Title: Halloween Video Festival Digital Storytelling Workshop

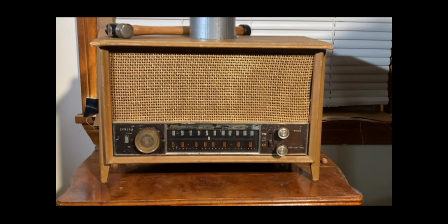(27:24) In other news, police are still seeking information about the whereabouts of a 26 year old woman last seen jogging near Route 9 late Saturday night. And the information should be sent directly to the police. They're gonna catch you, Henry.
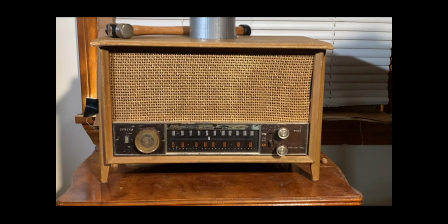(27:46) They're going to catch you and they're going to see what you've done in your own moment.
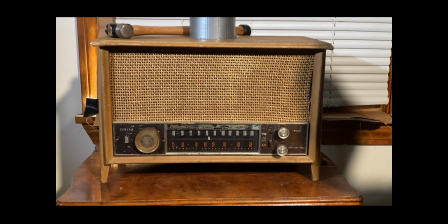So one thing that I want you to notice about that is that it is super filled with sound effects. I feel like one of the great things that sound effects can do is it can really heighten the dissonance of things. I don't know if you could particularly hear the sound of that freight elevator, the gate on it, sort of echoing down the hall like a drawbridge, like a dungeon door or something. So as opposed to just using it to convey that something is happening, I mean, I used some sound effects, some impact sound effects, some drums, some things to convey not just mood, but how, I don't know if you could tell that the music itself is getting faster and faster. I'm adding instruments, I'm adding drums as it goes on in order to drive it home. And in the moments that it takes a break and stops the music, I'm filling that with sound effects on the ground level. Now I'm going to screen share one more time and just show you the physical structure of what that timeline looks like.
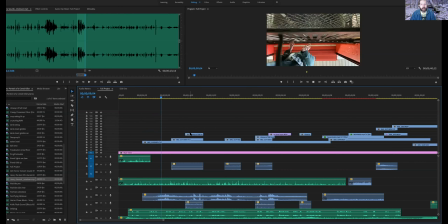(29:25) What's your favorite kind of cereal? I like the really sweet sugar.
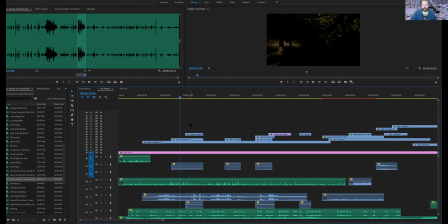(29:33)
At this point I intentionally stick in this dark moving footage not only because it's moving which sort of picks up a momentum but also because it's foreboding.
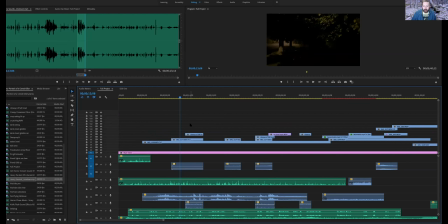(29:46)
You know we don't know what's going to happen you just see movement you see darkness you're not sure if this is supposed to be the point of view of a killer the point of view of a victim it could just be somebody walking by seeing something that happens and this is the kind of thing that that draws you
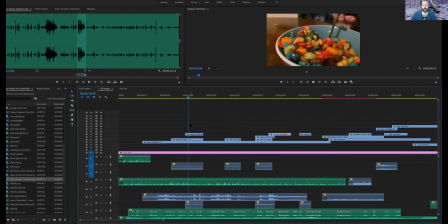this shot is so colorful it is the main reason that i thought of to use tricks because it is really stark juxtaposition to the darkness of the previous shot,
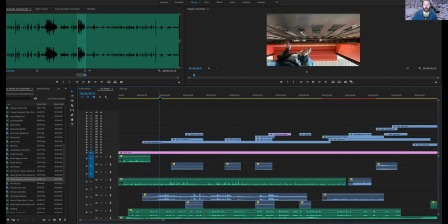(30:22)
but it also weirdly matches the bright red color of the elevator. So as I go through, I think that that elevator shot lasts a full like 44 seconds,
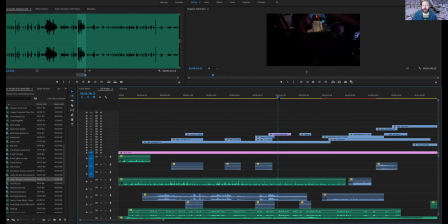(30:38)
and in between I'm able to put in a video of me driving around at night, video of the serial and video of the dimly lit side street.
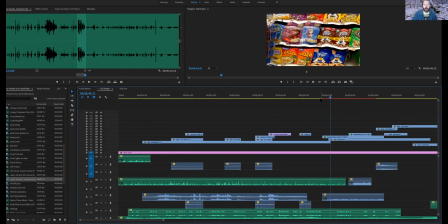(30:53)
As we feel the movement and we keep going I start showing the distortion on this shot is supposed to mirror the mental state of the character that I'm showing.
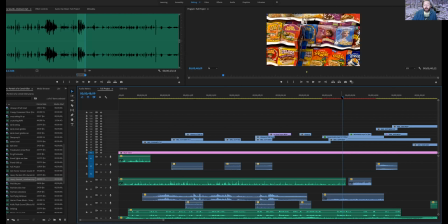(31:06)
This is something that is implied and I don't know if it is as translated as I would like to think.
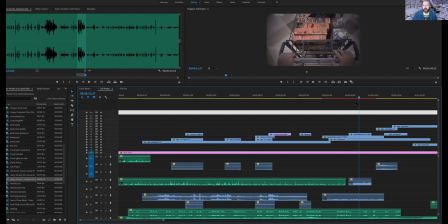(31:14)
But also these point of view shots.